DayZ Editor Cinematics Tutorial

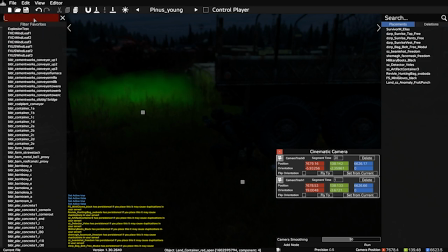1254s
I'm not sure exactly which mod this comes from. I'm pretty sure it's DayZ Editor. But if you search for lights, you will find both Network Spotlight and Network Point Light. A point light is going to be an omnilight light.
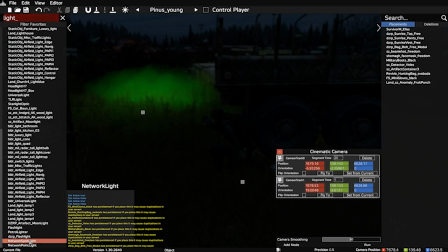1267s
It casts light in all directions, whereas a spotlight is going to have a texture of some sort that kind of creates a cone shape. So we're going to use the spotlight for the most part.
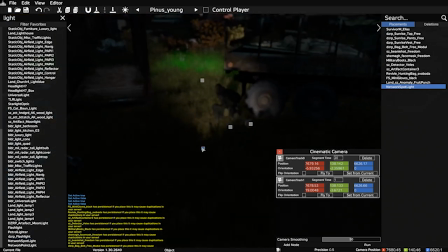1279s
So what I'm going to do is I'm going to give this guy a nice bit of rim lighting from the front.
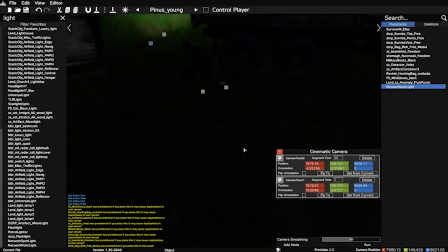1284s
That's going to be the green from this fruit punch here. Then I'm going to create a very soft light from behind him and a key light coming from somewhere over here.
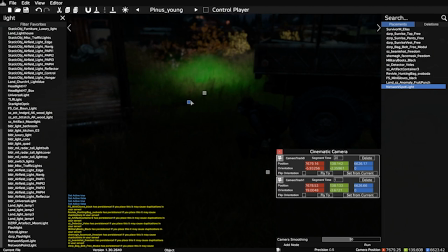1293s
So that way, a basic three-point lighting setup we can get going to make things look a little bit nicer.
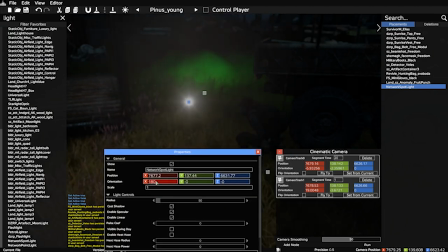1299s
So I'm going to start by turning this around, maybe like a roughly 135, maybe a 155 degree angle.
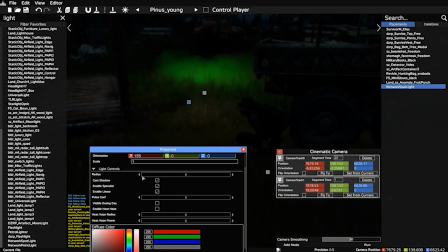1308s
I'm going to pull back on the radius because this isn't a crazy intense light, though I'm going to pump up the brightness to get that kind of rimmed framing around the outside of the character.
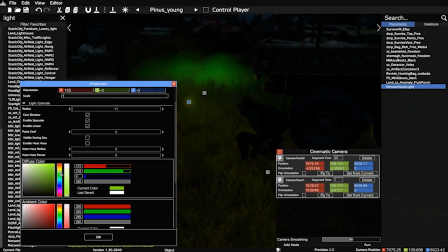1316s
I'm going to mess around with the color in here as well to get it a little bit closer to the, you know, kind of expected color of a fruit punch. Kind of intense sort of alien green that's a little bit unnatural.
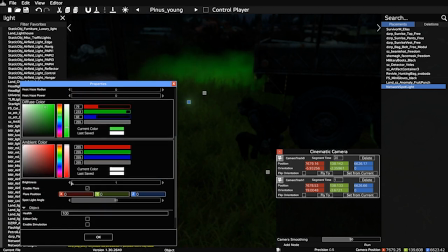1329s
From there, I'm going to increase the brightness a little ways.
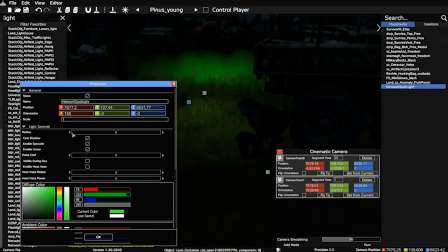1333s
I'm going to pull back on the radius just a little bit more because I want it just kind of reaching in a little bit.
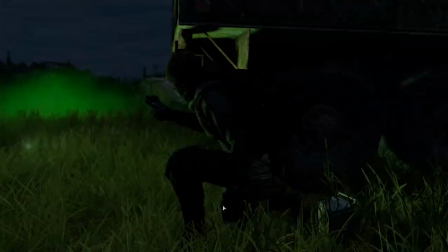1340s
I don't think I can control it too crazy, but already you can see we're getting some more interesting, more evocative sort of results here.
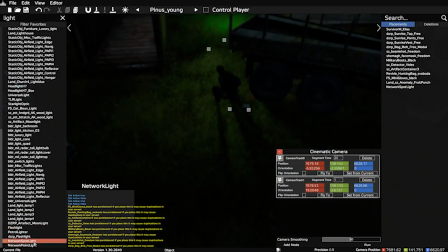1349s
So I'm going to move on to the sort of fill light as well.
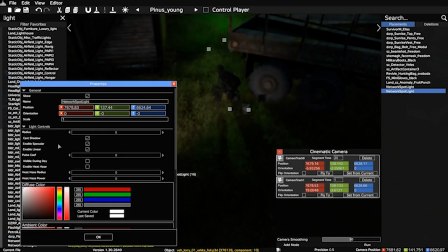1355s
This is going to be pretty close range one, very low brightness.
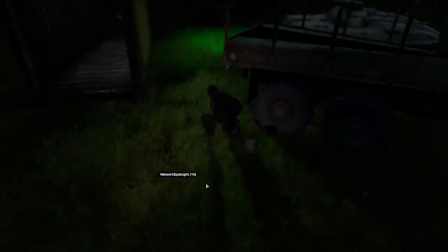1360s
This is to fill in the gaps of darkness that are a little bit unnatural.
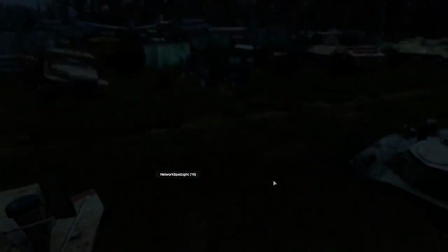1364s
It's not going to matter too much here because, again, I think it's maybe the time of year, but everything is still kind of fill lit.
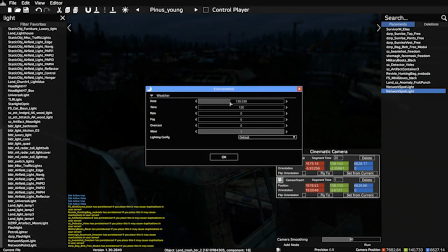1371s
But if you're filming something like a scene that happens in maybe winter,
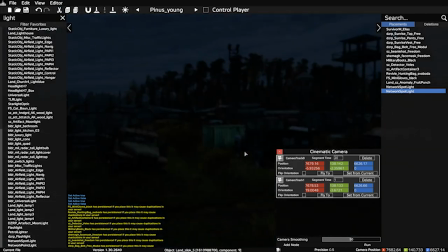1379s
no, everything seems to be pretty bright. It's a little bit unusual.
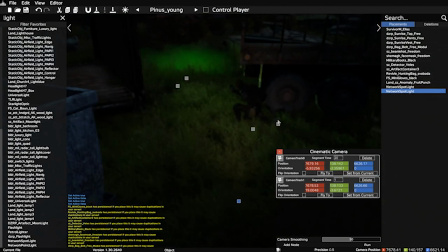1383s
But in scenes where that's not the case, what you're going to want to do is create a fill light just to kind of fill in where you'd expect the light to be bouncing.
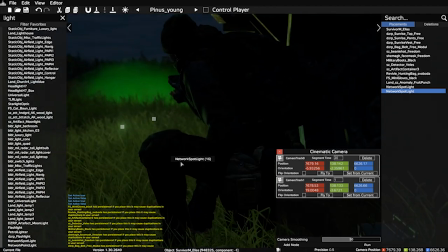1390s
So even here, you can actually kind of see a little bit. He's very dark on this side, which is good for some shots, for very like artistic ones.
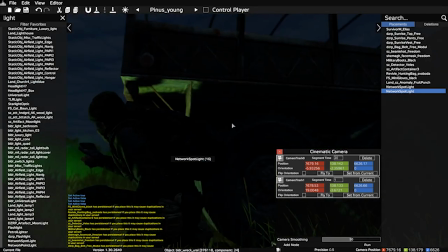1398s
But considering everything around him is pretty lit, you'd be expecting the light to bounce a little bit more.
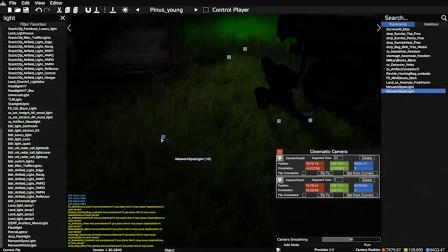1404s
Maybe it's his clothing that impacts it a little bit too. But from a creative level, I find it usually looks better if you at least make characters look a little bit lit up, nothing crazy.
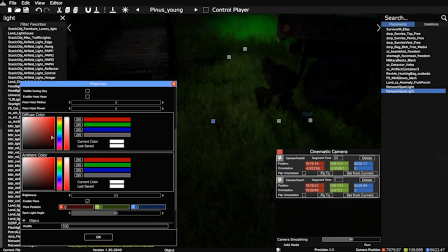1416s
So I'm going to pull the radius down pretty low. I'm going to make sure the brightness stays even lower. The lowest you can do is 0.3, which could be 0.1, but we'll make up for that by just pulling the actual diffuse color down a little bit so it's a little bit darker.
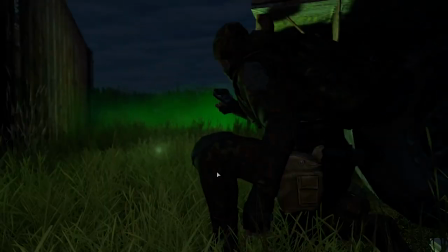1430s
So all that's going to do is create a little bit of light around the outside.
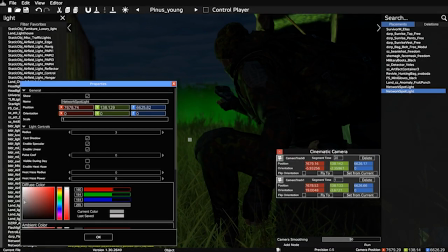1435s
It's still going to be pretty dark, which is good. But you can at least see him.
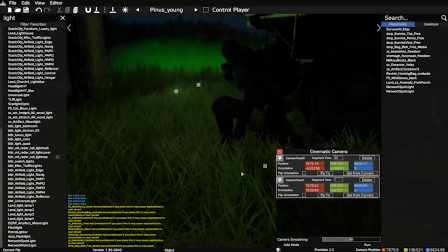1440s
It's not like a completely dark abyss on this side. Now, I did say I was going to create a key light over here.
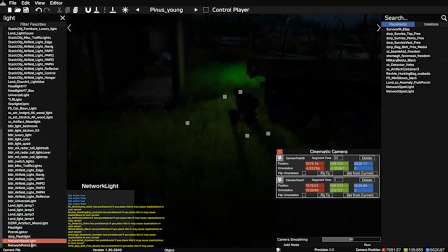1447s
I'm going to try it, but I think it might actually be okay with just the two. Having this, instead of be just the rim light, this is actually kind of a key light itself, as that's where most of the light's coming from in the scene.
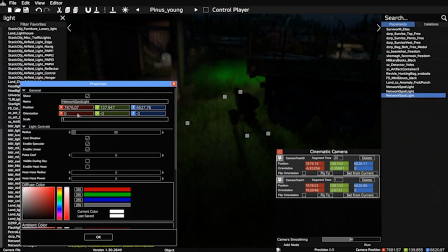1458s
Kind of ended up brighter than I thought I was going to make it, but it looks pretty cool. Now, when you can, you want to try to create lights at a roughly like 45 degree angle towards the character.
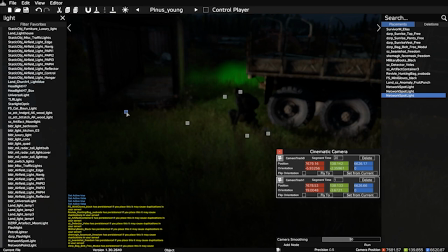1469s
But like with all things, rules can be bent, they can be broken.
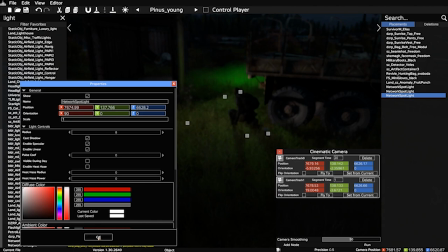1474s
You can get some cool results even by not following that. So I'm going to run this camera again.
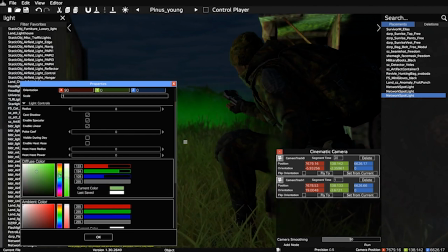1480s
Yeah, so like I was saying earlier, I think it might actually be detrimental to have this extra light.
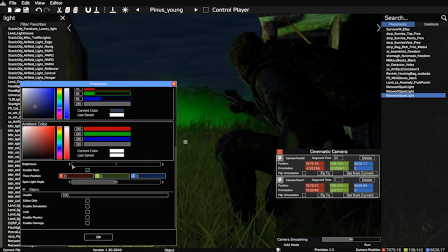1487s
Maybe we can give that kind of moonlight look to it. Have this, even though it's a key light, it's more of like an extra fill light or something like that. So just that little bit of blue coming in there. Nothing too wild.
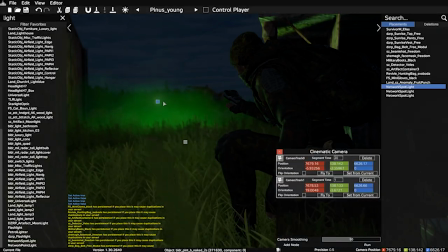1500s
Now I'm going to raise this light up a little bit and I'm going to take out the flare on
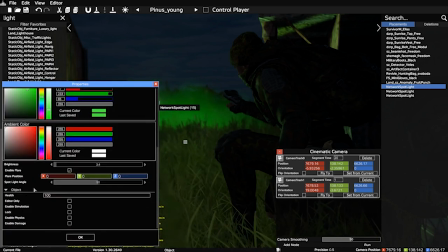1506s
it so that we're not looking at like a random light flare in the middle of this.
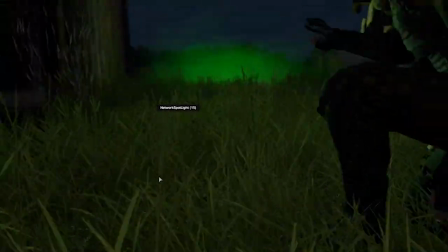1513s
There's also the problem of grass not casting shadows.
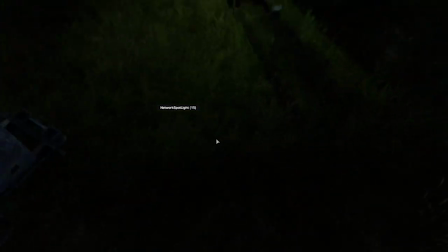1518s
So you've got him casting a shadow here, but the light's kind of just bleeding through, and you get this very flat lit sort of a look here.
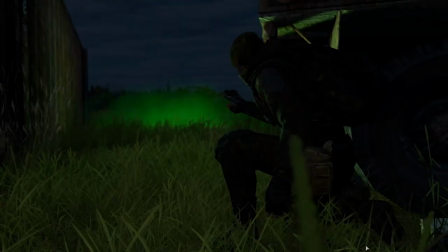1525s
Again, limitations of DayZ. There's only so much we can do, but we'll do our best to make this look good even with that.
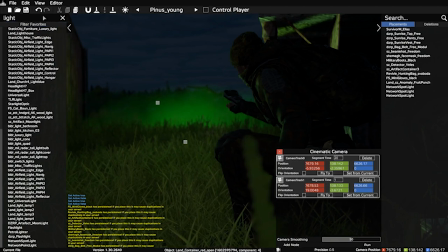1534s
For the most part, that's mostly it for creating this, but I'm going to add a little bit more interest. We're going to grab an artifact. I don't really remember what comes out of a fruit punch, so don't at me.
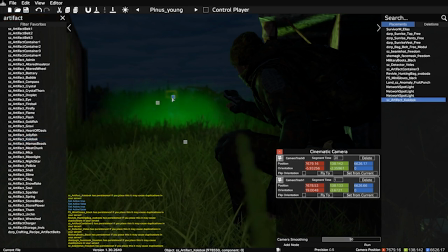1551s
I'm going to put a collar block in there and just have that sort of floating like here.
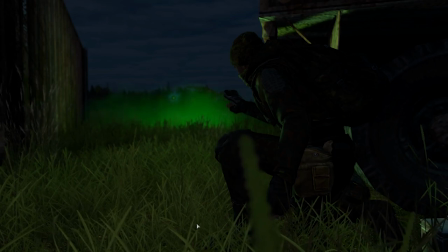1556s
We had a little bit more visual interest. You can see what he's kind of going towards. Maybe it's even like a little bit closer.
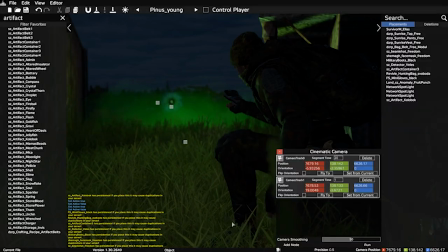1561s
It's like nearby it. Now, if you want, that could be it. You could leave the scene like that. This guy has discovered this sort of this artifact, and that's where it is.
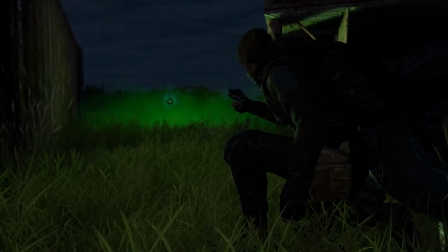1571s
He's kind of like preparing himself to come up towards it.
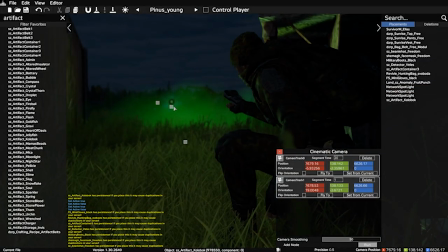1574s
If you want, you can keep messing around for as long as you want to kind of create the lighting, getting it somewhere closer to what you might sort of envision.
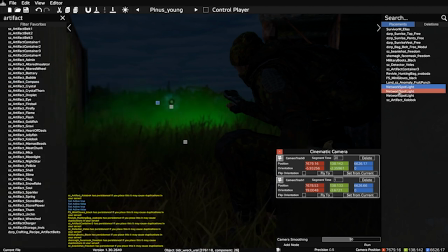1581s
I'm thinking maybe even pulling back on the lights here and doubling down on that kind of bluish light I created to sort of
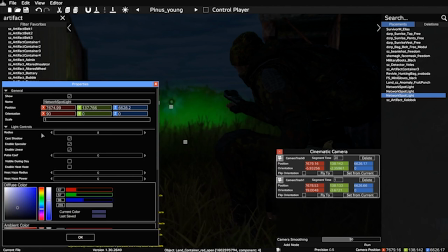1591s
not have the fruit punch be the primary. Let's say I actually pull from this one a little bit more, brighten this up to kind of a
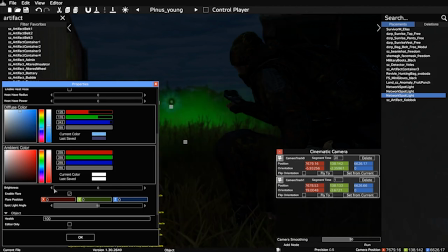1600s
bluish sort of tint, increase the brightness on that a little bit. So we get this kind of like, you know, sort of moonlight effect going on instead. And, you know, we can sort of increase the intensity of it either here or in post.
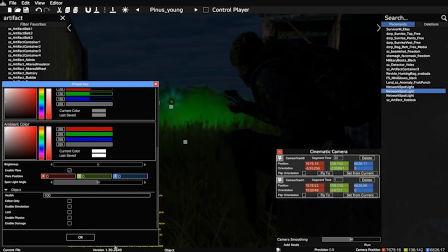1616s
But I don't want to get too much into detail on, you know, the intricacies of lighting. This is stuff you can find from other tutorials and get into depth with it. But that's the basics of creating a shot with the character posed and in position and such. There are some quick extra things I want to show you. These are very hacky, but they are key to creating some slightly wilder sort of shots.
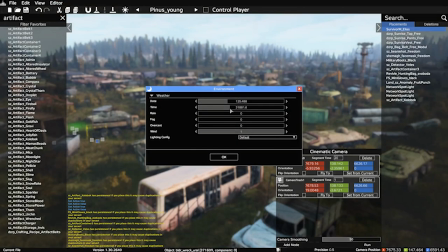1638s
So I'm going to pull us back to daytime. I'm going to kill the depth of field blur because we really don't need it.
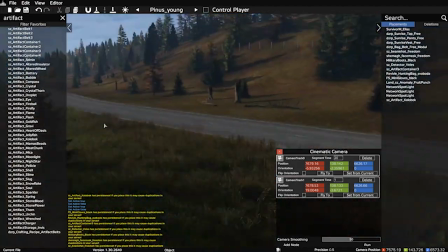1646s
And I'm going to pull my guy somewhere a bit easier to sort of see. I'm going to drag him over here.
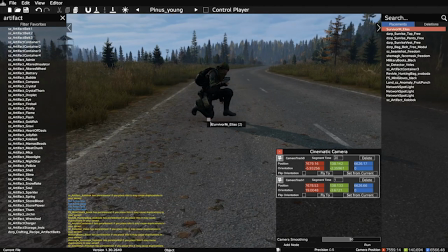1654s
So you might be wondering, all right, if I want to... maybe I want to have my camera sort of playing while this guy's moving around.
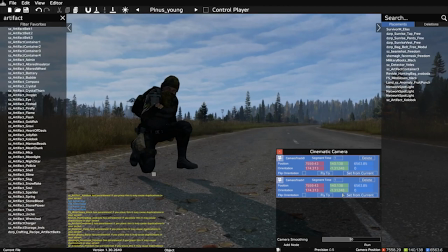1661s
So I'm going to set two camera keys. Going to put one here and one here. Something really simple. Just a little pan like this.
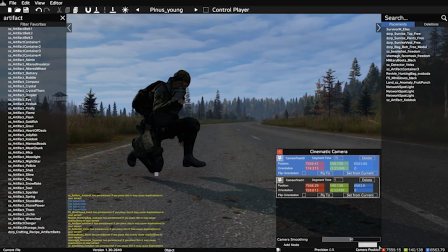1667s
Jesus. Scare the fuck out of me. But let's say you want this guy slowly turning over his shoulder, looking behind him.
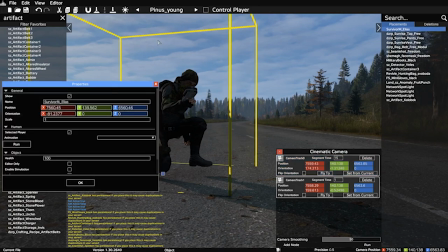1675s
Well, you can use the control player control up here, but you might be thinking like, okay, I've done it.
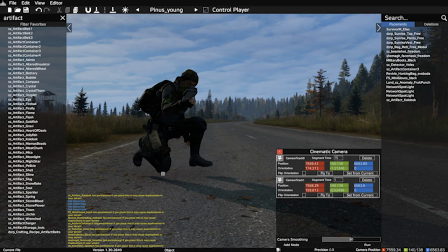1681s
He's not moving. Nothing's happening. I press spacebar. Can't move.
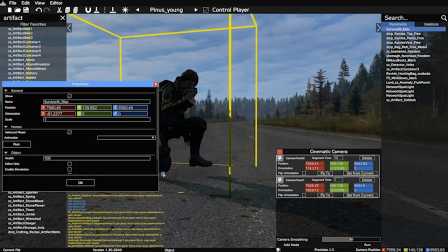1684s
You do need to enable the simulation on the character, which you can do by double-clicking on them, either here or in the list, and going to enable simulation.
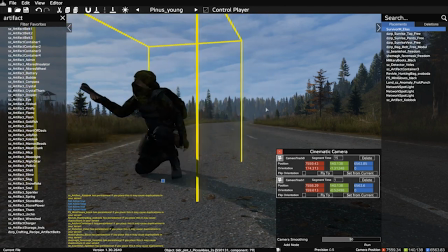1692s
That's going to turn him on. Unfortunately, I don't know why this is the case, but even when control player is disabled, he'll always do whatever the health action is. Like if you left-click, he's going to left-click, which is weird, but it is what it is.
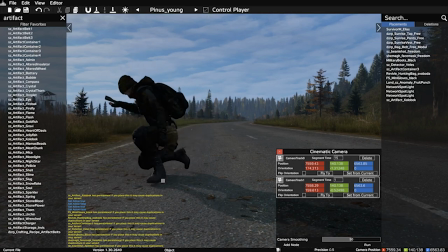1708s
So what you can do then, and this does take some skill, some planning, some time, you can pull off some shots that have characters moving around.
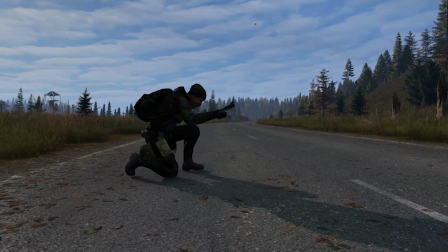1715s
So let's say you hit run in here, you have the guy sort of roughly where you wanted to position him, and you have him holding alt and slowly turning to like look around the area.
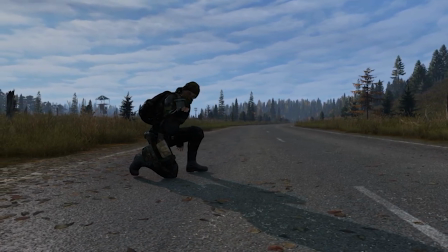1723s
Maybe that's the kind of shot you were hoping to pull off, sort of a thing. Now you can go a little bit further with this, because this is very cool.
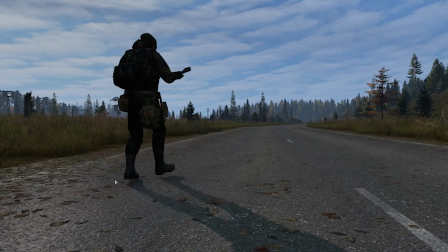1730s
If a character is walking, you might be thinking, okay, I want this guy walking.
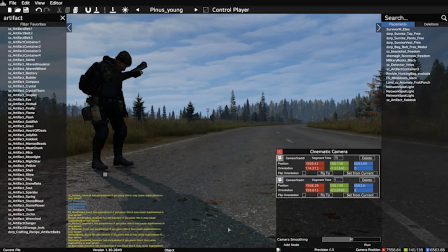1736s
That's great, easy, done it. But let's say you've got this guy here, and you've also got, let me let him go for a sec.